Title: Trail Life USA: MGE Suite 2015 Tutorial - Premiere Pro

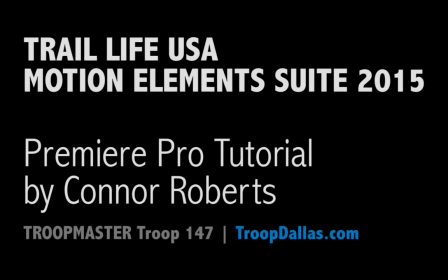0s
Hi, my name is Connor Roberts. I am the Troop Master for Trail Life USA Troop 147, based in Dallas, Texas.
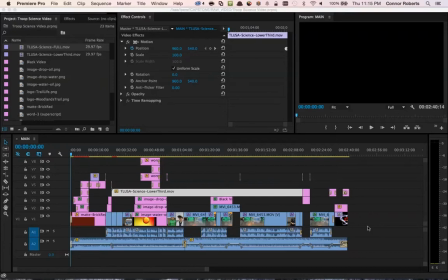8s
Welcome to the Trail Life Motion Graphics Suite tutorial video for Adobe Premiere Pro. We're going to take a look at some of the motion elements from the Science and Technology Suite and see how we use them in this video. First, let's go to the beginning here, where we see our animated sprite in the center of the screen.
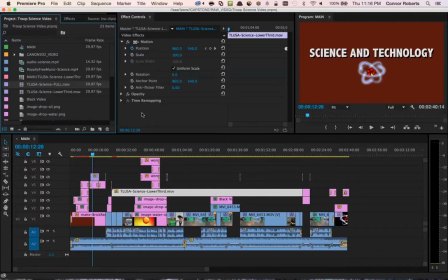28s
In order to understand how we use this file, we first have to make sure this file is imported into our project. To do that, we use the File, Import feature,
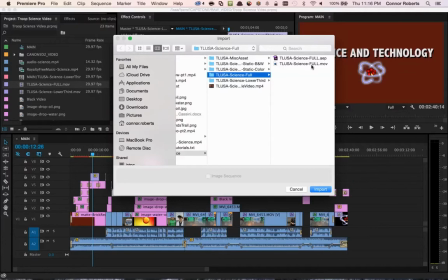44s
and we select the full MOV file. I've already done that, as you can see here.
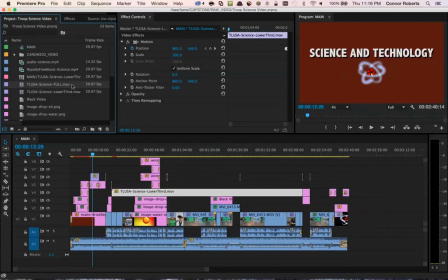53s
So now what did we do with it in this video?
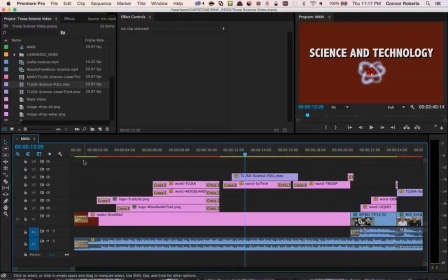57s
First thing we'll want to do is click on it in our timeline, and then we can take a look at some of the keyframes I added to give it a little more appeal. So what did I do here with the scaling? Well, first I started out with a 0% scale.
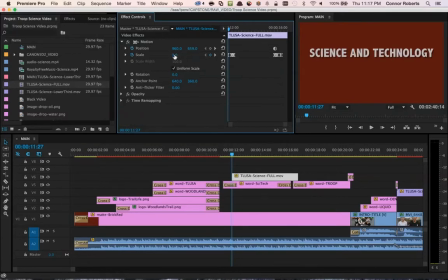73s
The scaling is what gives it the size in the middle of your screen, larger or smaller. I'm going to undo that to make sure I put it back to zero. Then I'm going to zoom in here on my keyframe timeline and take a look at what these different keyframes actually do.
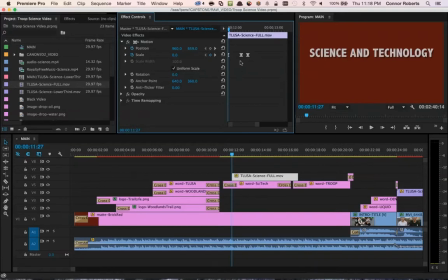93s
Now you'll notice that I don't have the standard keyframe you would normally see, which is this icon right here, the diamond. Instead, I have what are called easy ease keyframes.
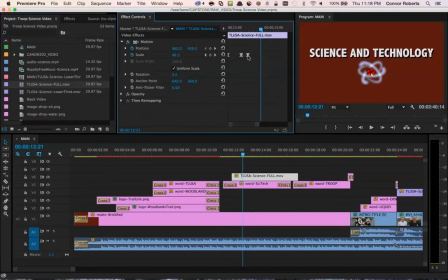107s
What this does is it gives the animation a little bit more of a natural feel rather than a linear motion. To understand what this is, think about a car. When a car moves, it doesn't move from point A to point B in the same velocity and speed throughout, but rather there's some ramp-up time.
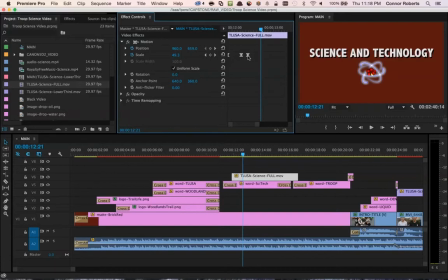127s
It takes some time for the car to get up to its top speed, and then before it reaches point B, it has to slow down, decelerate. Think of easy ease as the same concept, slow ins and slow outs. So what did I do with my keyframes? I started out at 0%.
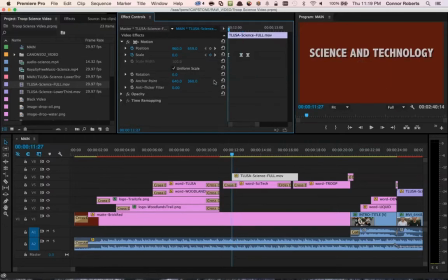146s
As the timeline advances, I go to 59%, and then I pull back to 50%. So what this does is creates a pop-in effect for the animated sprite. Let's take a look.
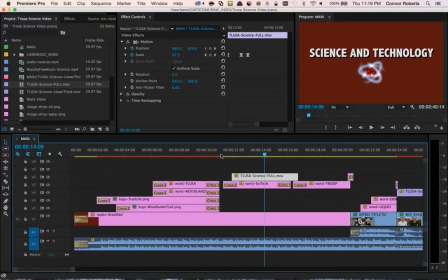164s
To me, that gives it a little more appeal than just fading it in or sliding it in from the side. Now, how do we make the animated sprite disappear? Well, in a similar way. A pop-out effect.
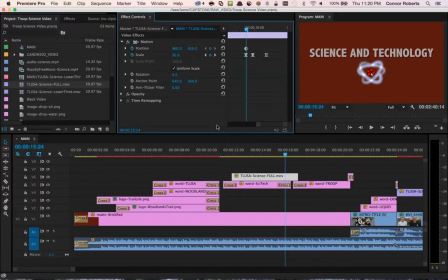178s
So if we look at the keyframes now, we're going back from a 50% up to a 59% down to zero. Exactly the opposite of what we did before. And we're still using the easy ease keyframes to keep that motion realistic. Let's take a look.
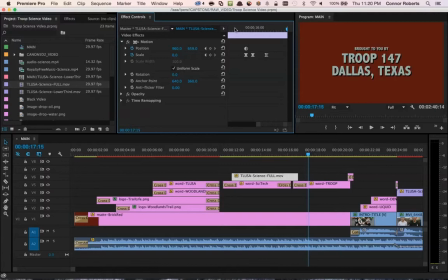198s
Directly after we exit out of that, we're going into the troop title. What this is a quick preface to the video to say, your troop is the one that created this video, so sit back, enjoy it, it's on us.
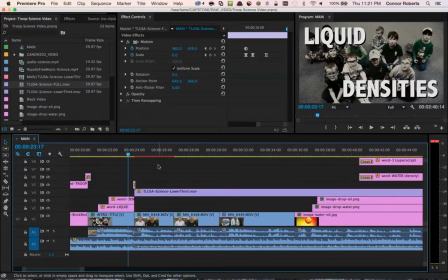214s
Now, as we advance through the video, we come upon the second element, the
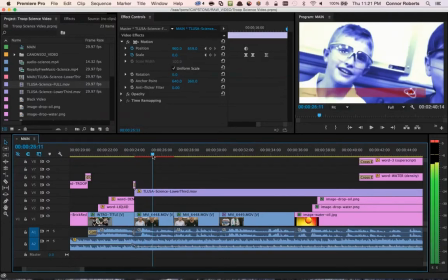223s
TLUSA-science-lower-third MOV file. As we advance forward, we'll see that the lower third comes in, appears with a title, as well as the troop number.
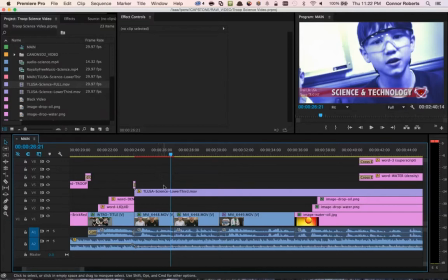233s
Now, if you select this in your video timeline, you'll notice that I don't have many keyframes on this. The items that flew in were already encoded into the MOV file, so you do not have to worry about shifting keyframes within your timeline to make that motion happen.
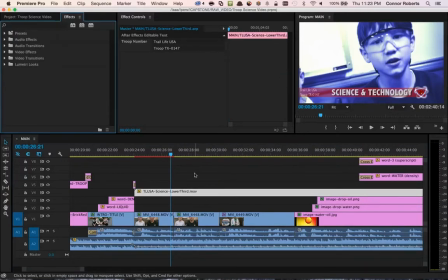250s
Now you'll notice there's a specific troop number on my timeline here, within the lower third. That troop number can be changed in After Effects directly, or if you have After Effects CC 2014 or higher installed, you can actually change it in Premiere using the Live Text feature.
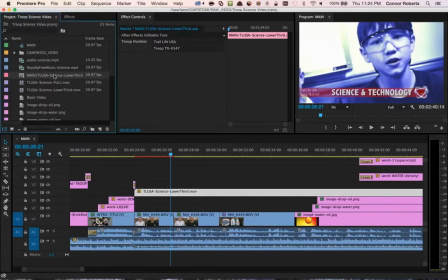270s
To do that, you would come over here and import the actual After Effects project file into your Premiere Pro project. If we double click on this After Effects project, we'll see that this is in fact the AEP file.
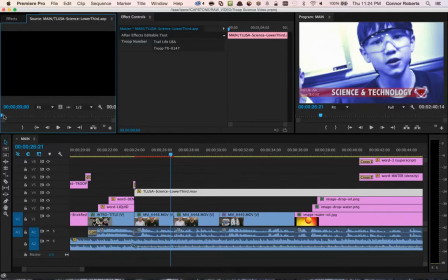287s
And using Adobe Dynamic Link, we can scroll through it as if we were in After Effects.
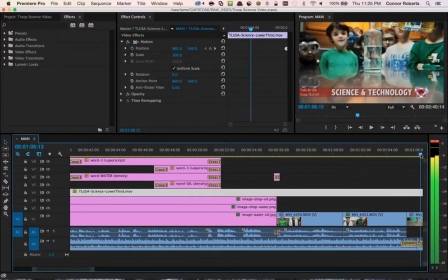293s
Now you'll notice as I scroll through my video, the lower third continues throughout almost the entire thing.
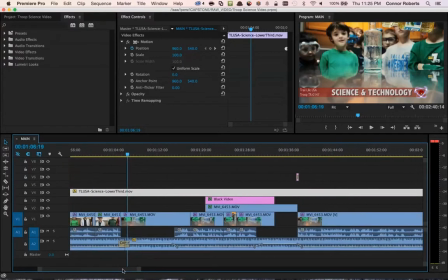299s
This gives the video a sense of continuity as you move between scenes.
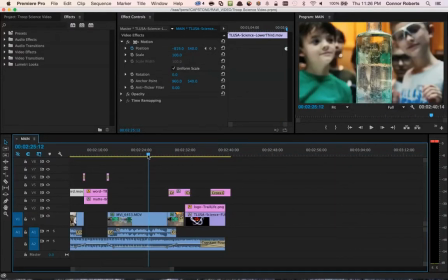304s
To give the video an even higher sense of continuity, I bookend it by using the animated sprite again at the end, but in a different way.
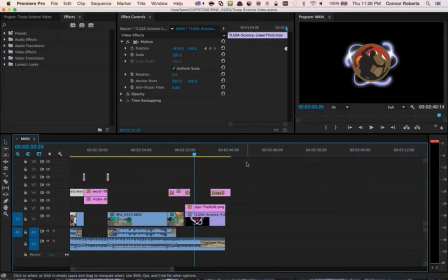313s
I put the animated sprite behind the Trail Life logo, almost as if the Trail Life logo and the animation are a molecule or an atom. I really liked this. Let's see how it looks.
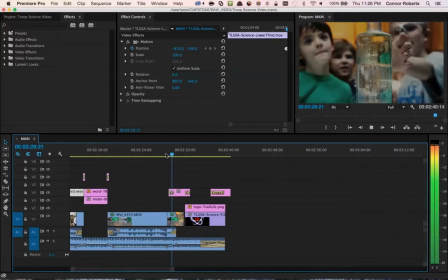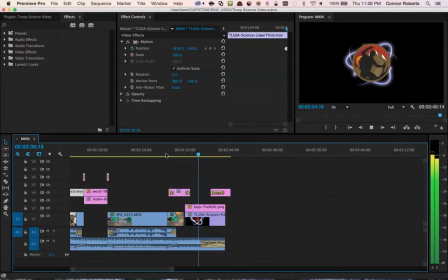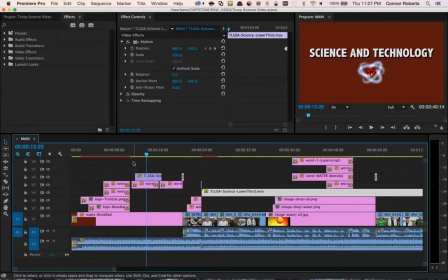338s
Cool. I hope this tutorial has been helpful and gives you some ideas for how you could use these elements in your own videos.